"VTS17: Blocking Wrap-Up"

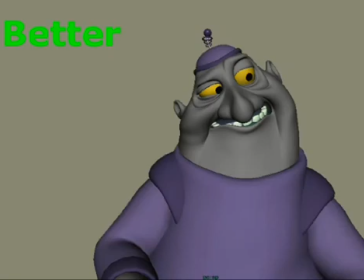Now some of you may say, good grief, 30 or 40 minutes for one pose? What are you, nuts? Well, I would say, if it's better, why not? It's one of those things where it's foundational. If this works, and if I get a buy off on it, and if the director likes it, or if I think it's better,
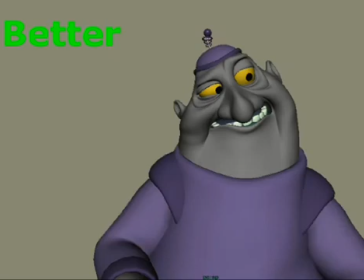if it's obviously better, which I think it is, why not? Because it's a foundation. You'll never have to find it again. Once you find it, you find it. So why not invest the 30 or 40 minutes or 60 minutes or whatever it takes to find it?
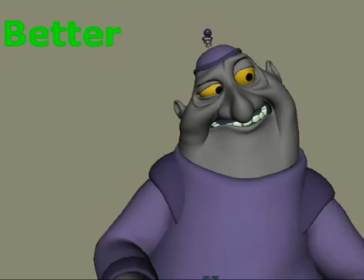So let's take a look at what I've done with this face here. The screen left eye, I've kind of crunched that up a bit more. The screen right eye, I've opened it up as far as the scale, but I've tried to keep the lids closed. Okay, I've really torqued around with the brows and also with the shape of the mouth and the cheeks.
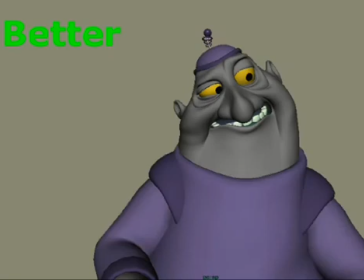The big difference, if you look at it, is the change in the shape of the cheeks is really significant, because that's where you get a lot of that twisted energy inside of his face. That sense of, that he's really struggling, and there's
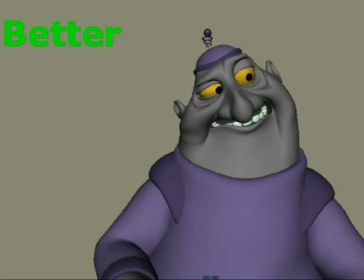a sense of pain on his face at trying to kind of dig up and tell this lie, and so it betrays him. It's one of those, this image right here shows a guy who's trying to lie and he's not very good at it. Now, the previous version was okay at that, but I think this version's far better.
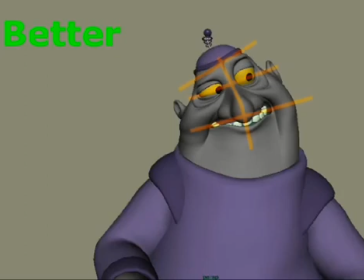And if you take a look at the overlay, you'll see that the angles on this are working far better in my opinion. You get a strong sense that he's hiding. Okay, the side to the person, his right, screen left, that's the person he's hiding from.
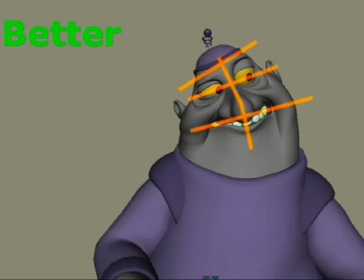That's the person he does not want to talk to. And so by closing that person off in that side of his face, he's kind of flinching against the reality of that person being there, and that he's going to do something to lie to them. And the safe side is the screen right side, his left. That's the side where it's like he's kind of hiding behind his own body.
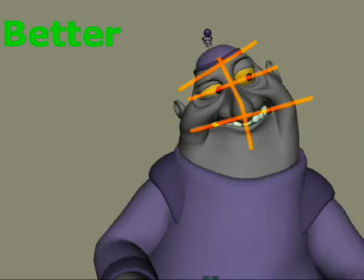Is this a hard and fast rule? No, it's not a hard and fast rule, but it is something that I look to put into almost every facial pose that I can work in if the moment calls for it. Now, does certain moments call for more or less? Oh, of course. I mean, it's like with all things with animation, it's all in the flavoring. But it's something to look at. Look at making your face alive.
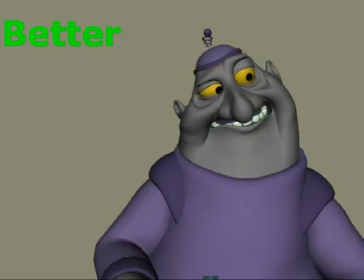Connect the eyes and the mouth, and try and get away from those perpendicular lines. Push things a little bit more so that you're not stuck with just 90-degree angles on the face. Play with the angle of the mouth relative to the eyes, relative to the brow, and see what kind of combinations you can get.
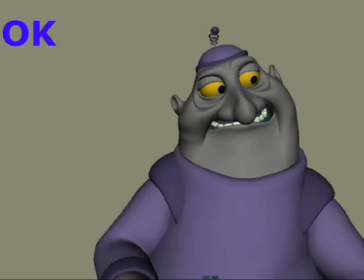The really fun stuff is when you start having him close off that side of his face, but then still look at the other person.
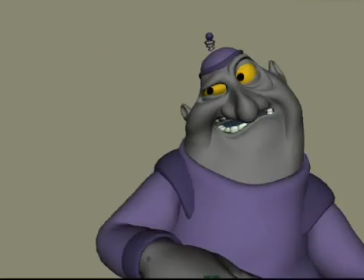So like he's looking at them, but still hiding at the same time. That's the really deep stuff. That's like the king of subtext. Okay, here's an example of that. It's just fantastic when you're able to have a character looking at another character,
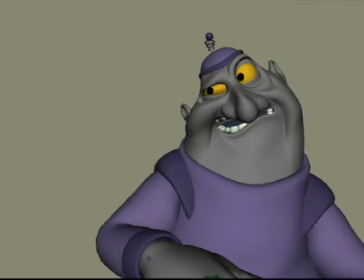but at the same time everything about their body is saying, I'm not really dealing with you honestly, or I'm not dealing with you openly here. This isn't something that I'm willingly going into.
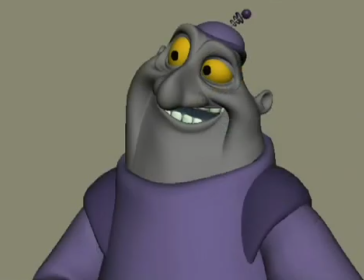Okay, and so play around with this stuff and try and find these opportunities in your own characters and in your own work,
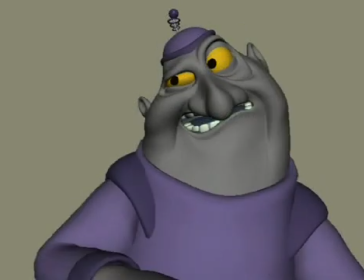and see if you can't maybe push it and get to that level where you're bringing this kind of connectivity to the face. That's the thing that really drove me to this. I was tired of looking at my own work and saying, gosh, it's just so static.
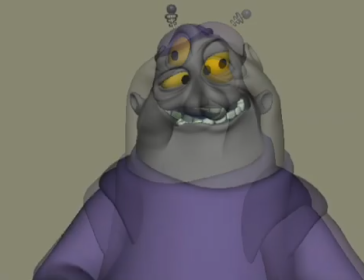There's not play around. There's not enough going on here in the face to really sell some deeper ideas.
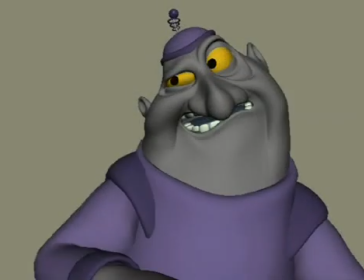So this is something to try out. Okay?
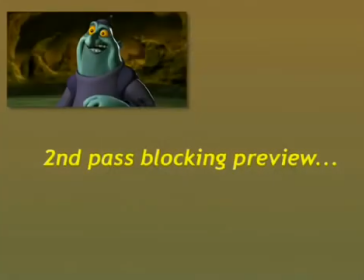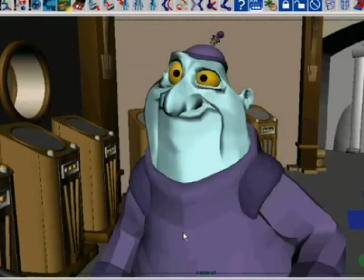Okay, so let's take a look at our first pass blocking here. Now, first pass, this is like what I mean by that is my first pass. These are the major poses, okay?